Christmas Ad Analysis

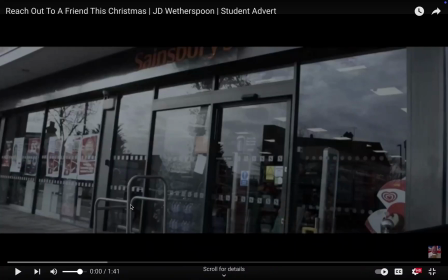0s
Let's go. So, hello there. We're going to be going through my Christmas advert. Reach out to a friend this Christmas. JD Wetherspoon. So, taking a look, you can see this shot starts with me leaving Sainsbury's. And what we're trying to do, you can see the character of Scott holding this bag.
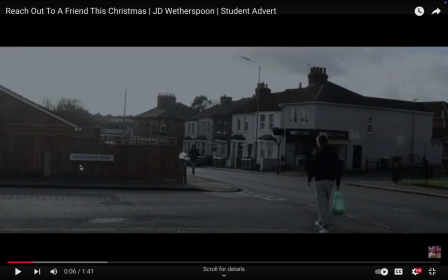20s
And what we're trying to get across is the story of pretty much a working class man. You can see he's dressed quite shabbily. He hasn't got anything too expensive on. He's just walking with an off-brand bag through Sainsbury's, going home. Originally, we planned for these walking shots to be longer.
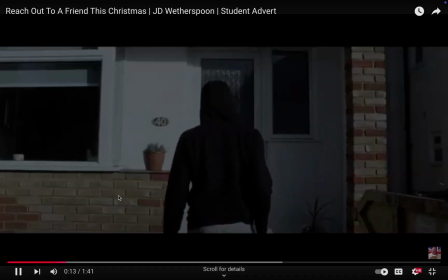39s
We had a lot more recorded, and in the original edit, this scene that you've just seen now, reaching towards the house, took ages.
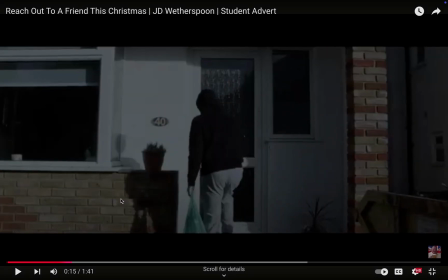47s
It took about a minute of footage of just him walking because we was really trying to get across the kind of mundane lifestyle of Scott. But we had to trim it down to fit within our brief of 2 minutes. That was a reflection we made while editing.
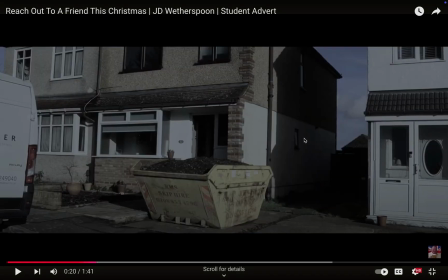63s
You can see the colours here as I pause. It's very dark. We filmed this in the day, but we want it to seem more evening time for continuity.
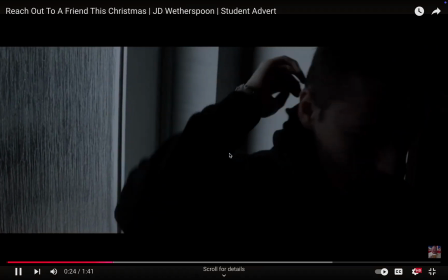72s
This shot was done because my mum was actually in the background of it originally,
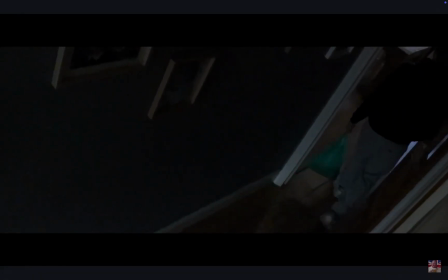79s
so we had to splice things together to make things a lot less obvious to the viewer, and I think the cuts work really well.
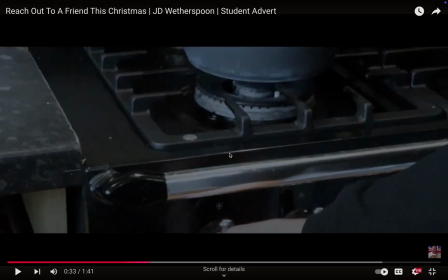87s
You see it cuts to the shot here of him behind the table.
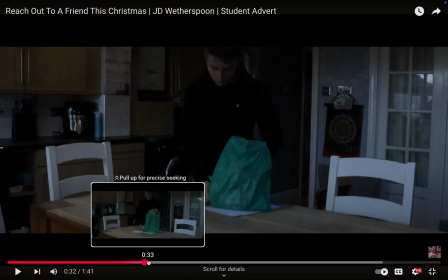91s
This is because the original shot, which was from more of this angle behind the character of Scott, there was actually bags in the frame, so we had to cut that out by changing the camera angle in the edit.
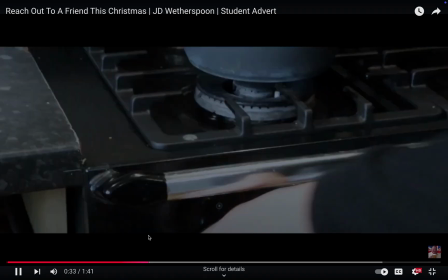105s
But luckily we planned ahead and recorded lots of shots for this very reason.
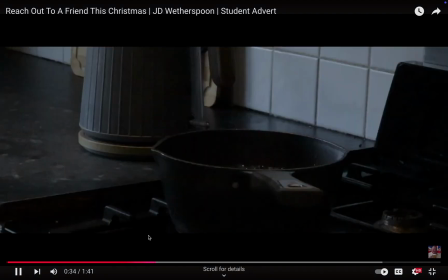109s
You'll see in this shot with the fire here, the actual fire itself, it's quite choppy.
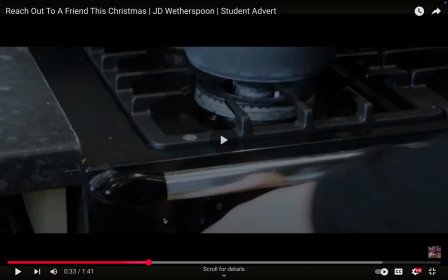115s
It is not nice to look at. This is actually because we did the wrong f-stop. It was set too low and it should have been to 50, so it looks very quite choppy.
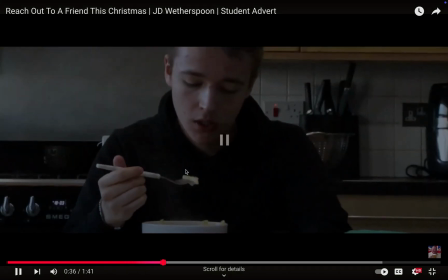125s
However, it's too late for that now. We can't go back and re-record it. All we did was trim it down so it's a lot less noticeable in the actual footage.
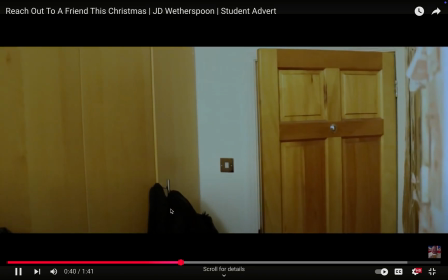135s
So we can see him doing more mundane tasks. He's eating his food, he's brushing his teeth, and now we was going to do a transition scene,
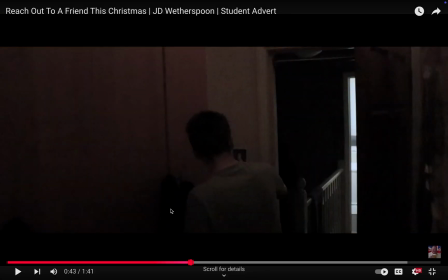143s
but again, due to time, we cut this out, and he's just in his pyjamas getting ready for bed,
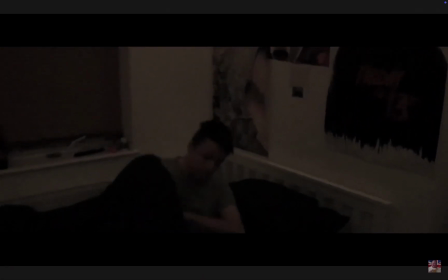148s
about to hop into bed. He turns the light off. You can see he's about to get into bed, and bam, text comes through.
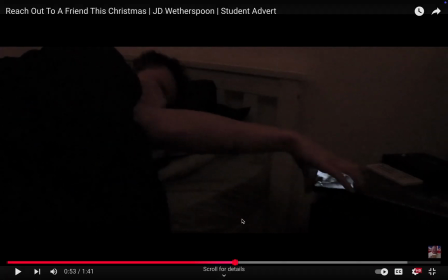158s
Story-wise, we was trying to have this be an old friend reach out to the character of Scott. A friend reaching out, seeing what he's doing over Christmas time. Spending time with a friend over Christmas is a good thing.
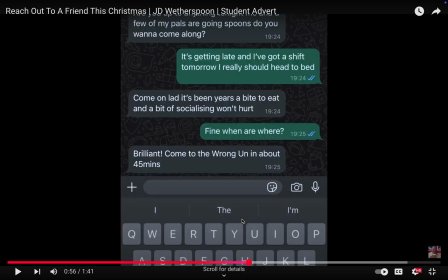170s
And that's the original message we wanted, was messaging a friend over the Christmas time, checking if they're alright, seeing if they've got plans. And if they haven't got plans, invite them along, be kind. But yeah, on to what you can see now, this messaging bit.
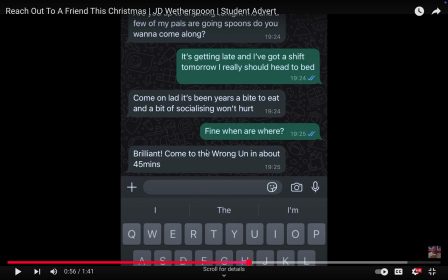186s
Originally, this was a whole text conversation that lasted 1:30. We've cut it down to, I think, about 2 seconds, just because there was lots of extra lore. We had this lore about the mum not speaking to Scott, it being a bad relationship with family, and that's why things went downhill.
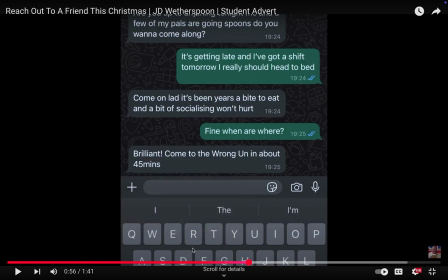202s
But the thing is, we're doing an advert, not a short film. We do not have the time to flesh out this character enough. We just need to do visual storytelling rather than audio or anything like that. So we just didn't have time to do it.
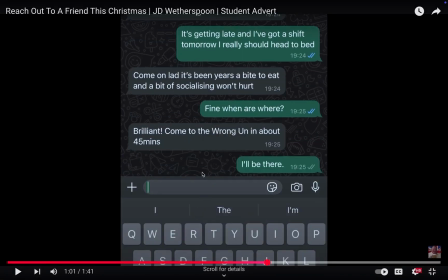216s
We can see the I'll be there text. I think that was really well done.
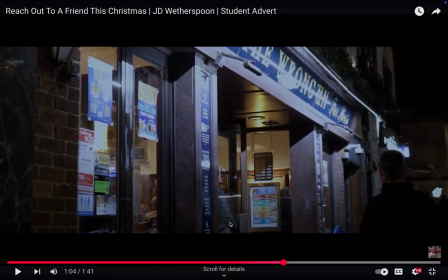221s
And this scene going into the Wrongan pub in Bexleyheath, we actually had to change the pub. Originally, we was going to film it in the Wrongan, but I emailed the head office of Wetherspoons, and of course they never got back to me. So instead, we filmed the interior scene indoors at a different pub at
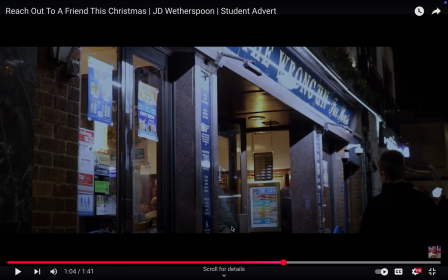241s
Belvedere, the Fox pub in Belvedere, because they're local, they're not a brand, so we got permission.